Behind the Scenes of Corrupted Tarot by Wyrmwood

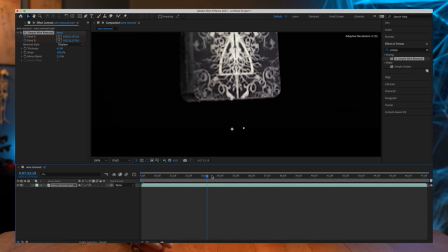346s
And the reason why I like this shot so much and why I think it's a perfect ending to this video is because I think it encapsulates the theme of this entire Kickstarter. the crystal ball represents i guess like tarot and like divination and it's pure it's got this pure gold hue and then our corrupted tower deck spins towards it and as it gets closer this pure crystal ball gets overtaken by this corrupted black liquid that was my favorite shot speaking of favorite shots i'd love to know what your favorite shot was so leave it down in the comments below and now it is time for matt to break down his sick animation at the end of the video take Take it away, Matt. What's up, everybody? I made an animation, and I'm gonna show you how I done did it.
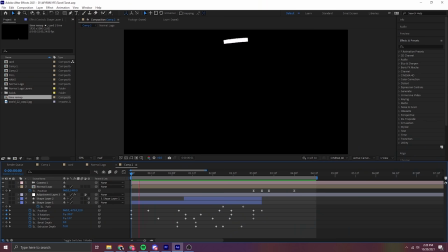386s
Let's go. We're starting off in After Effects, as always. Started off with a very basic, simple shape of a circle. As you can see here, I can move the position, I can move the rotation, and I can even change the depth of the object. And so I used this simple shape to give me an idea of what this transformation might look like.
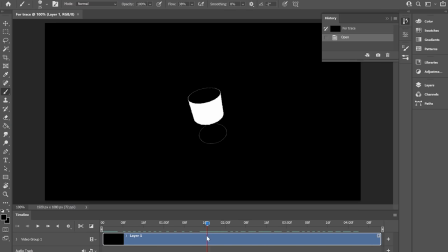406s
Once I was happy with the way that the animation looked in After Effects, I brought it into Photoshop. This is where it got real tedious.
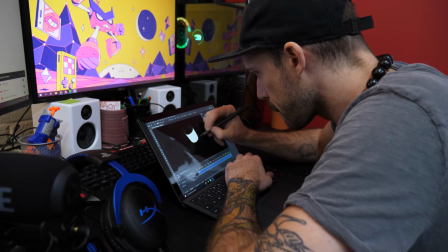413s
Got my tablet, got my pen,
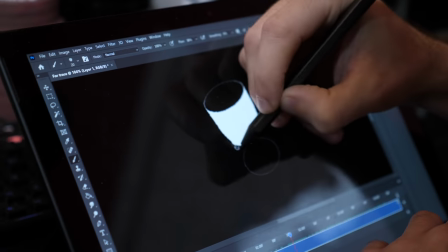414s
and I went in frame by frame and hand drew and carved out these shapes to make them look exactly how I wanted them to.
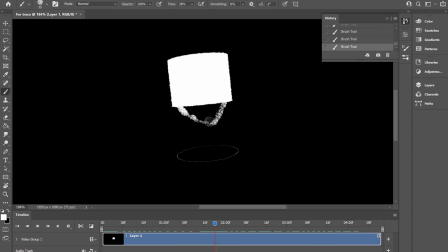422s
I had to have the coin, turn into the cup, and then turn into a wand, and then turn into the sword. And it took a really long time, but I think it was totally worth it.
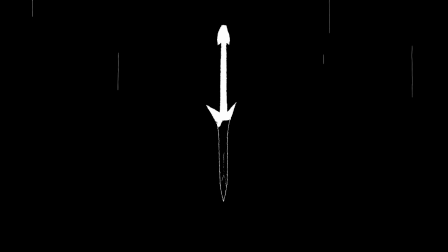433s
I brought down the frame rate a little bit and it gives it this really nice traditional hand-drawn animated look. Anyways, I hope you guys enjoyed it and thank you for backing the Kickstarter. Hello, my name is Bobby. I was the VP of this project. I did and edited the less impressive half of the video. So when this project rolled around, I knew that I wanted to do the video different this time.
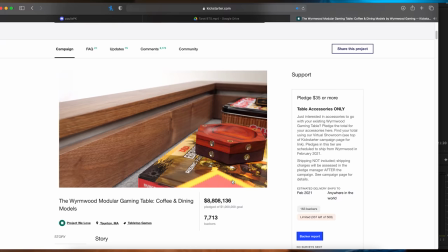457s
So what always ends up happening is JV will create this insane masterpiece and then it transitions to Ed and Doug.
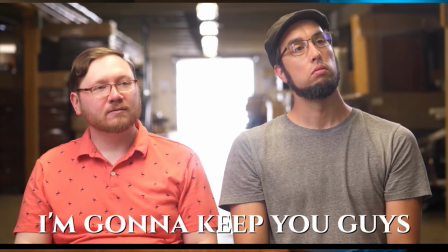464s
Now I love Ed and Doug and they've done this thing where they in a quirky way kind of thank everybody and it's never really been taken too
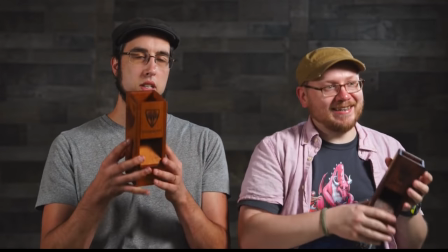471s
seriously trying to be down to earth and not have it be this super polished thing but in our last campaign for Hexy Time I ended up
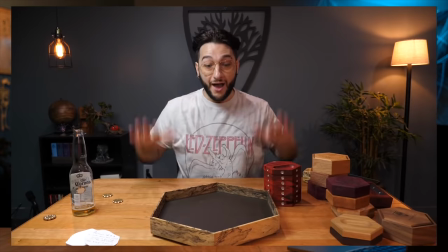479s
making a video that was a bit more straight to camera telling everybody exactly what they needed to know. I wanted that type of video to be in the actual main Kickstarter video. I actually think that this is the best video package that we've put on Kickstarter. JV killed it per usual. Matt killed it per usual. I tried to keep up with these guys. How do I end it, JV? You gave me a fucking hell of a task, being like, oh, by the way, just end the whole thing without knowing anything else about the video. I'm gonna be like, and we'll see you next time. And we'll see you guys next time. And we'll see you guys next time. We hope that you guys enjoyed it too, and we'll see you guys on the next one. You